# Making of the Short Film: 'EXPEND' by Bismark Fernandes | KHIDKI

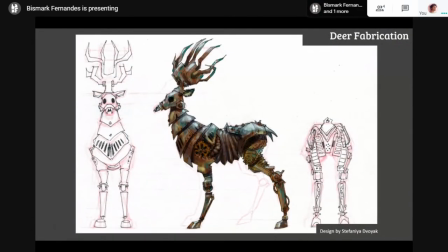Okay, the deer fabrication was done by Naomi and Jackie. They are two amazing fabricators. They basically worked on it together while I had already started animating.
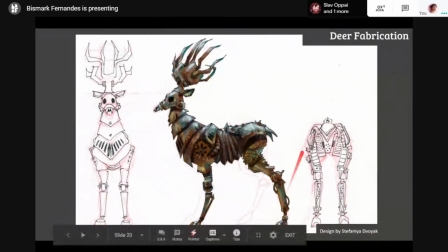And since I was animating the first shots of the film, it was nice to have them work on the deer puppet while I
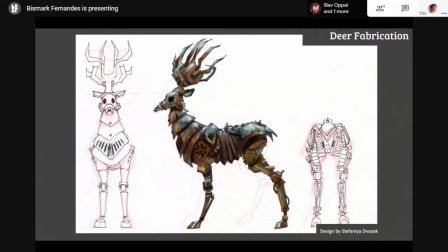basically got shots done. It was a huge help.
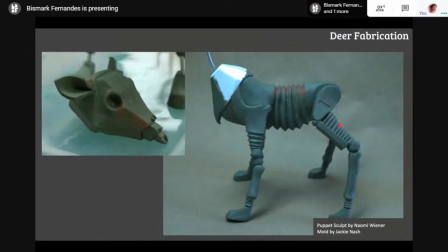And you can see this is like the initial sculpt of the deer by Naomi. And then Jackie helped her make the mold of it. And they cast this in foam again.
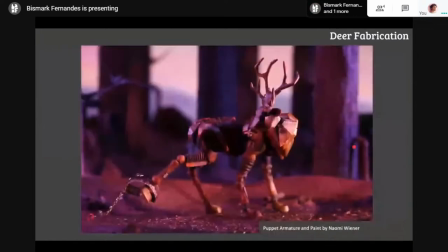And then Naomi painted over. And you can see the final design over here. And then she added these extra details in styrene on top of it. And the rest all is all foam and the plastic head.
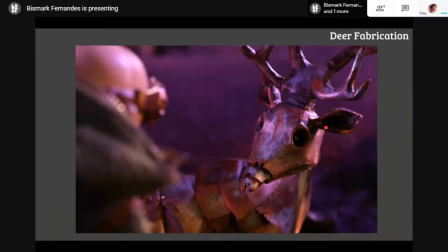For this shot, if you all noticed, I had the ears move, and that was a really good call by my professor. Basically, told me like, let's do that because it really sold that shot where the ears flicker,
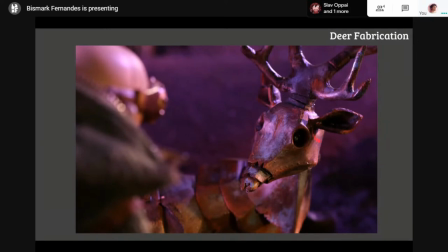and I was a little apprehensive to like cut off the ears after it was all painted and then add a wire in there. But that I was really happy that he did take that call,
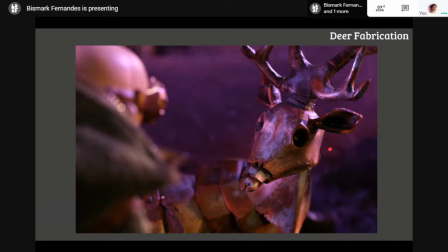and it really helped sell the shot of the slight ear flicker and the head tilt.
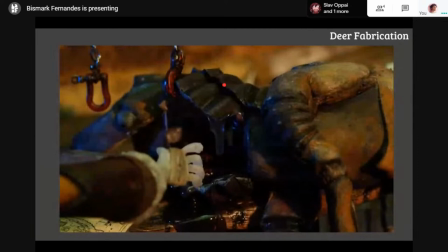Okay. Yeah. So this was the deer had to be cast twice.
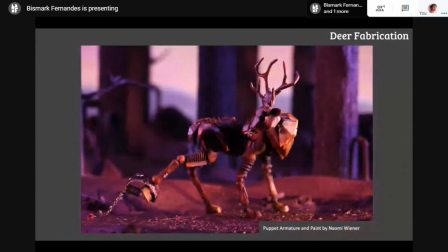So one was for this animation for the one where he's stuck in the trap,
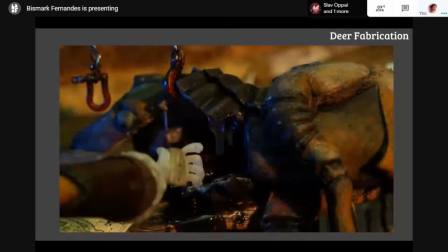and one for this where he has a hollow belly. So for the animation, we cast it with like full foam, and with this one, we had to like leave some space for the hands to get in.
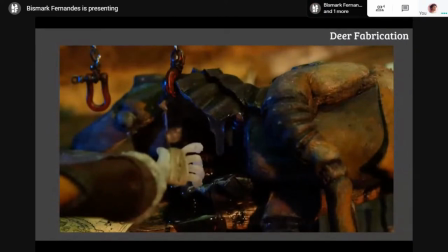So this was a separate deer. So that way we cast them twice and then made them. Naomi painted it again twice, and thankfully they were never in the same shot. So even if there were inconsistencies, you would never see it.
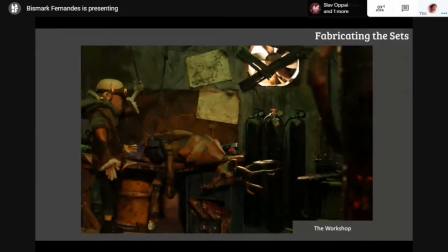Now fabricating the sets. So I mainly had three main interior sets that was in that was the workshop that had this bench, and
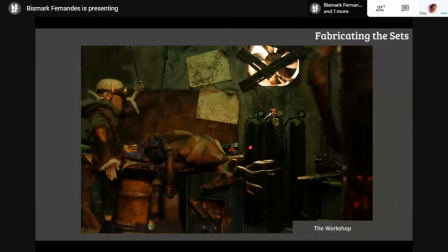basically where he kind of cuts open all the animals. Then in this, I wanted it to have like a clear path where he walks in and then walks out. He does not touch anything else, and everything else would have like a layer of dust on it,
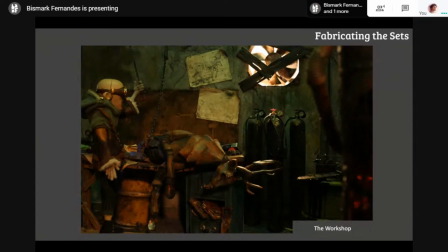and or like blood splatters and blood on the floor, like basically oil spills kind of a thing. And this was mainly where he did not really enjoy being here, but it was just kind of his job.
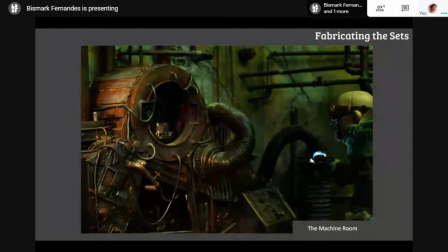The next was the machine room. So this again had a very industrial feeling, where the main thing about this room was the machine. Okay. And I had the pipes made, and I basically put in the pipes.
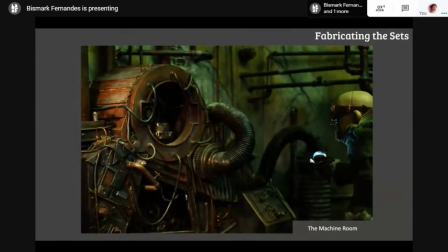They were dressed in later. I did not have like a specific layout for these pipes. Once I framed the camera, and wherever I could like add an interesting pattern or layout, that's what I kind of chose.
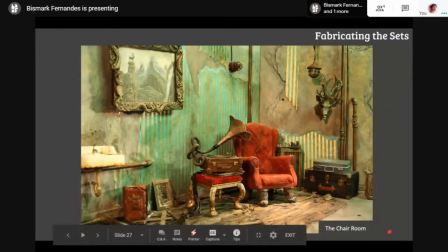And then the chair room. So this was also a very important set, as this had like the climax of the and this was his area. This is where he went to relax.
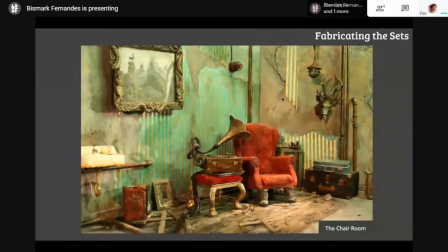So it had to have some like, this was his gramophone and his chair that he really loved, and then maybe he decorated it a bit with some wallpaper, and then you can see a little chessboard at the back,
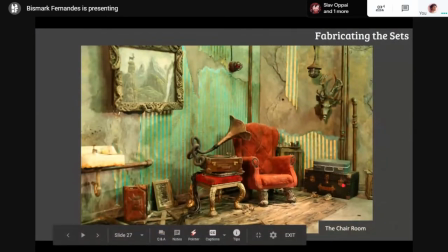and his belongings over here. So it had to have like this little homely feeling. Also, he did like put like a fake flooring, like a wooden flooring too, in there. So this, he tried to basically make this his little home,
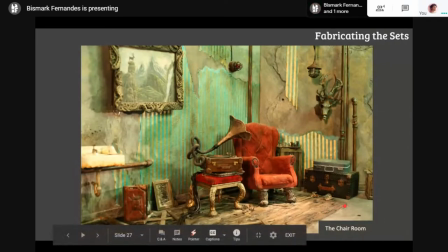and so this was the whole vibe of this set. And after that, we had the trash heap.
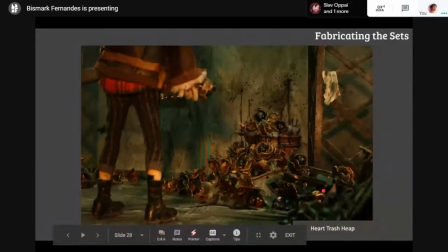So with this one, it was a smaller set. I didn't really build this, didn't really build anything specially for it. It was mostly set dressing that I reused a lot of props from different other parts.
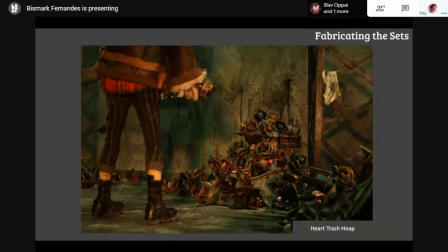And then we cast the heart, the deer heart, multiple times, and then added it to the scene, and then a lot of set dressing to sell this shot.
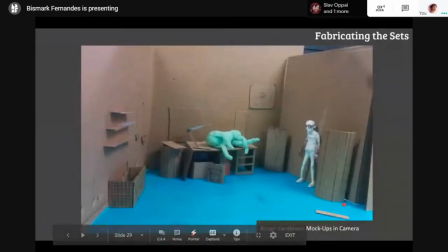So yeah, so basically the way I made the sets for these, you always start with the camera. since you're dealing with physical objects and an actual space and you're trying to match it to your drawings,
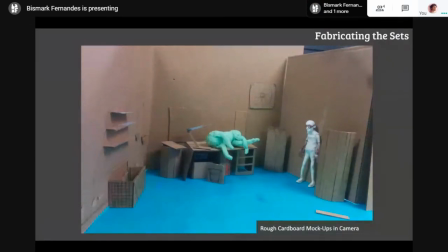but a drawing and the actual physical object, there's always a difference. The physical object will always look bigger and weirder sometimes in camera, and also you got to put on the right lens.
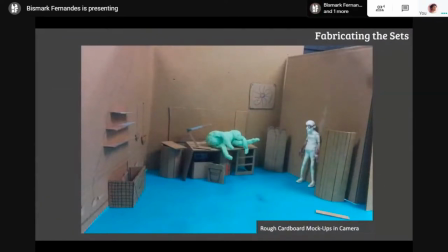So one important thing before you start is we make a quick mock-up. These are nothing pretty. It's you're going to like keep cutting it down if it's too tall, or building it up with like more cardboard if it's too short.
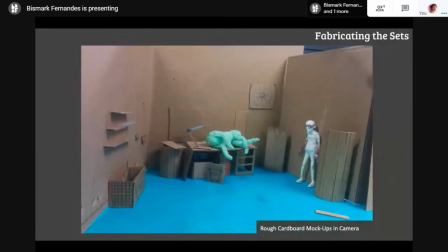This process needs to be quick so that you can then use these to start building the actual props.
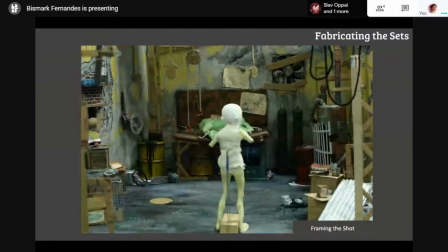So I have like a small, yeah, over here. Once I had like the main props build, so then I started to get a sense of the whole area, and then I started setting up
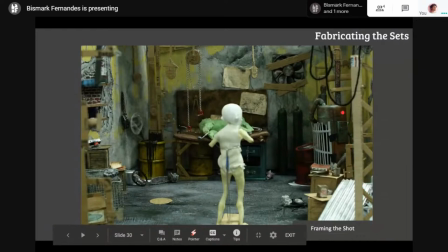the shutter opening shot, and then I went in and I put all these extra props in there to basically fill up the scene, and I did not want anything to be
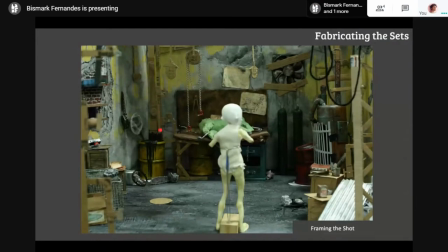distracting, so I art directed everything in there, and then we built it according to how like based on these props. Also, it's nicer to actually use a camera and have like your mock-up process,
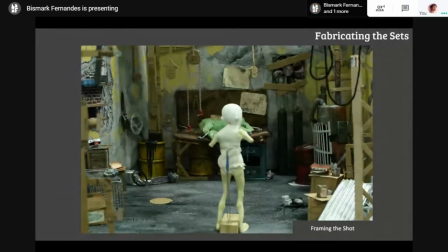because you can always cheat perspective. So you can make stuff bigger that's towards camera, the props, just if you don't have enough space. And mostly when you're in school or you're doing like when we did productions in
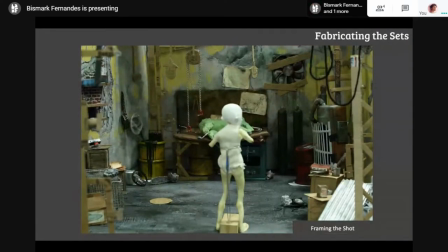commercials, you're always cheating perspective because you don't have enough space, and you will not always be able to get a big go down or like a shoot area.